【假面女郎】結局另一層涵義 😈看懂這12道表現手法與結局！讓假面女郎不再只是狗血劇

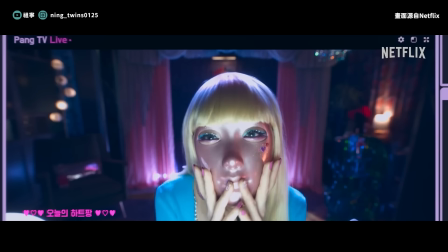0:00 不知道大家是否看完了《假面女郎》了呢?貌美從平凡的上班族最後成為了亡命之徒其實整個故事既諷刺又有些黑暗我已經看過漫畫了覺得影集和漫畫的畫風有一些些不同上支影片我們大致解析了《假面女郎》中的6個角色
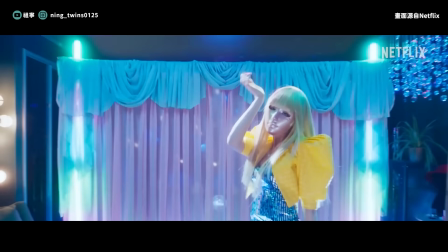0:19 今天我們以劇中有意思的表現手法和細節來聊聊《假面女郎》的編導為什麼想這樣說故事也許你是第一次來到我的頻道我的頻道專門製作影劇彩蛋和細節的解析如果你對這些有興趣可以訂閱我的頻道讓我們一起追劇吧!
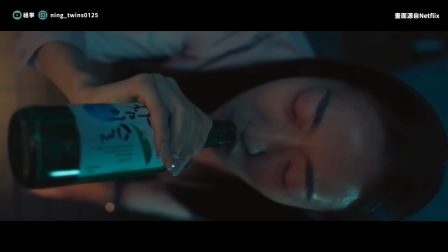0:39 劇中貌美因為受到刺激而在酒後直播卻因此喘禍失去了理智的全裸出鏡造成直播間被關閉導演在訪問中曾說他認為這場戲是非常有必要的確實如果只是想要表達出貌美失去了理智有很多的方法但我認為這裡冒美喝酒後脫去衣服其實也在展現她極度渴望悲哀
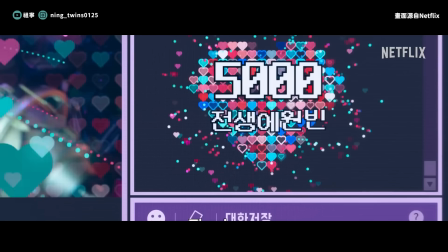1:03 過去冒美唯一引以為傲的就是她的魔鬼身材如果只是單單一個想要諷刺看臉時代的故事的話
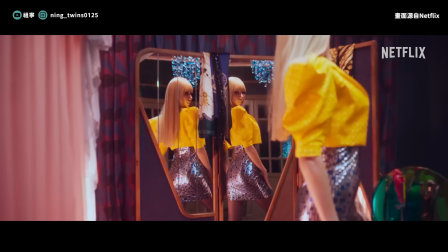1:11 為什麼還需要給冒美這麼火辣的身材呢?我覺得創作這個故事的作者們其實也在藉著冒美唯一驕傲的身材去闡述對冒美而言那是她唯一能夠被愛的底氣
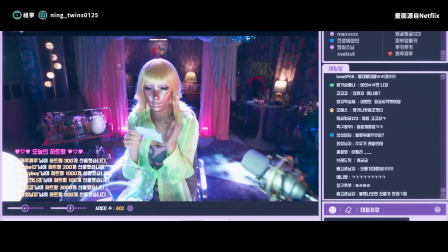1:24 戳破了這層窗戶紙也更加能感受到貌美悲劇人生的可悲之處
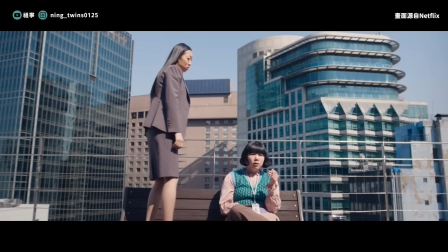1:30 也許貌美早期的性格也很不怎麽樣但對她來說,她渴望的其實也只不過是被愛罷了
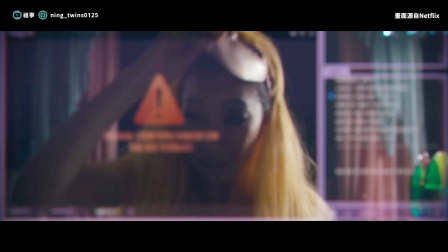1:37 所以她把衣服全部脫掉也是因為希望能夠被看見能因此被愛罷了但即便在失去理智下,她也從來沒有把面具拿下也更加凸顯出貌美內心深處對長相的自卑第二集在阐述物男生活时有一个表现手法我很喜欢
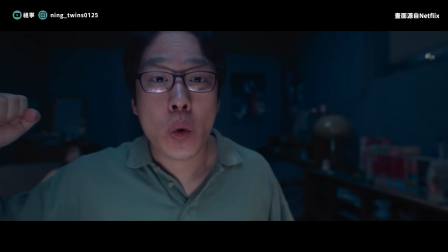2:00 就是仿佛摄影机在一个旋转椅上我们只能看到物男坐在电脑萤幕
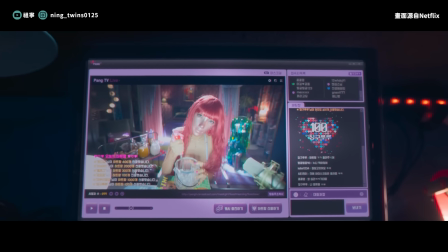2:06 随着旋转我们又能够看见萤幕里的假面女郎的直播
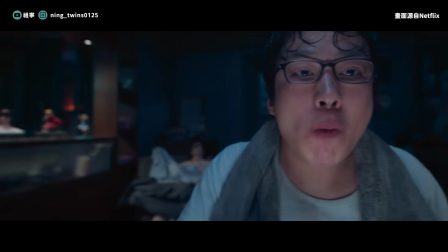2:10 就这样转了两圈三圈物男萤幕物男萤幕物男萤幕这也更加凸显出物男的生活就是这样日复一日生活里唯一值得记住的幸福时刻彷彿也就只有看夾面女郎的時間會被勿難記在心裏一樣第二集中有個串聯的表現手法那就是下班時會經過的看板
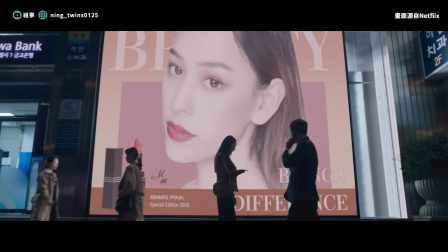2:36 貌美在知道了心儀的組長和別人有一腿後哭著走回去那時候經過了一個很大的看板
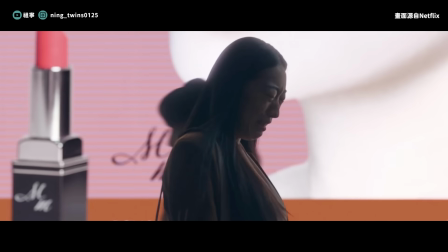2:44 美麗的模特後面明顯是英文beauty看板明明是賣著口紅卻強調女性需要長得美麗的外表
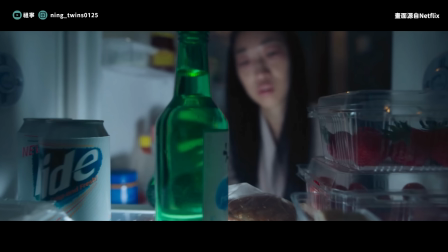2:52 这也是编导在呈现冒美内心渴望变美的心情然而同个位置的看板到了第二集时却换成了传戒广告
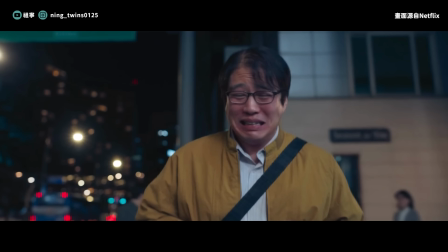3:02 上面则写着你让我完整而当时悟难正沉浸于主长和别人偷情
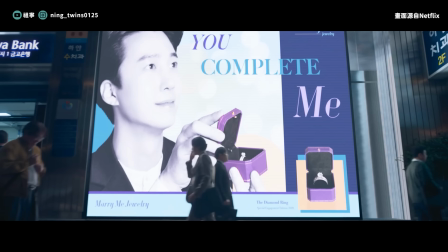3:07 而冒美失恋的喜悦中传戒广告也更加凸显出不难渴望和冒美成为伴侣的心理冒美意外的让帅和尚受伤的剧情中威维哥很喜欢的画面是血液從磁磚中緩緩流下來的畫面讓人有一種不寒而栗感其實我覺得導演在霧南篇的敘事
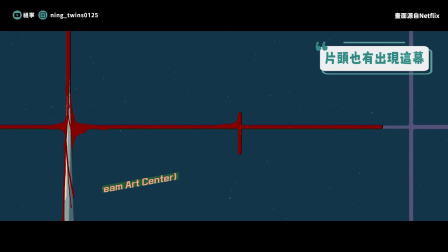3:32 都有一種恐怖片的感覺開頭時霧南和娃娃一起慶生
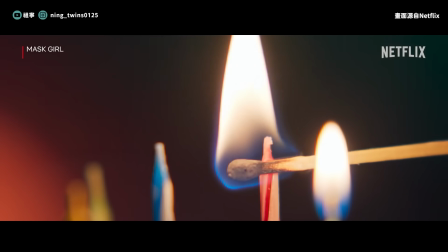3:37 霧南從娃娃那邊拿走了禮物的時候導演刻意的刻寫在娃娃的手
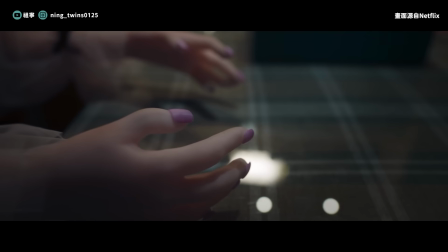3:43 因為禮物被抽走而微微顫抖著這裡也不再說什麼娃娃也會害怕的感覺就是一種驚悚感而冒美在被悟難趕回家後,曾在浴缸中樹立睜開眼
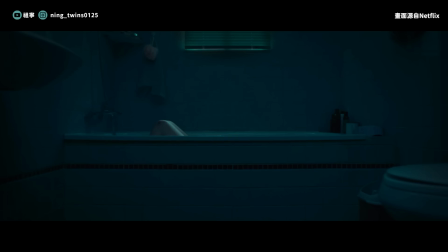3:55 雖然停在水面下的時間很短,但在影視中水下通常也有死亡的意味
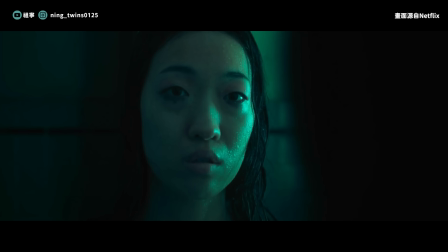4:01 對於當時的冒美來說,覺得自己殺了人,還是因為自己被嫌醜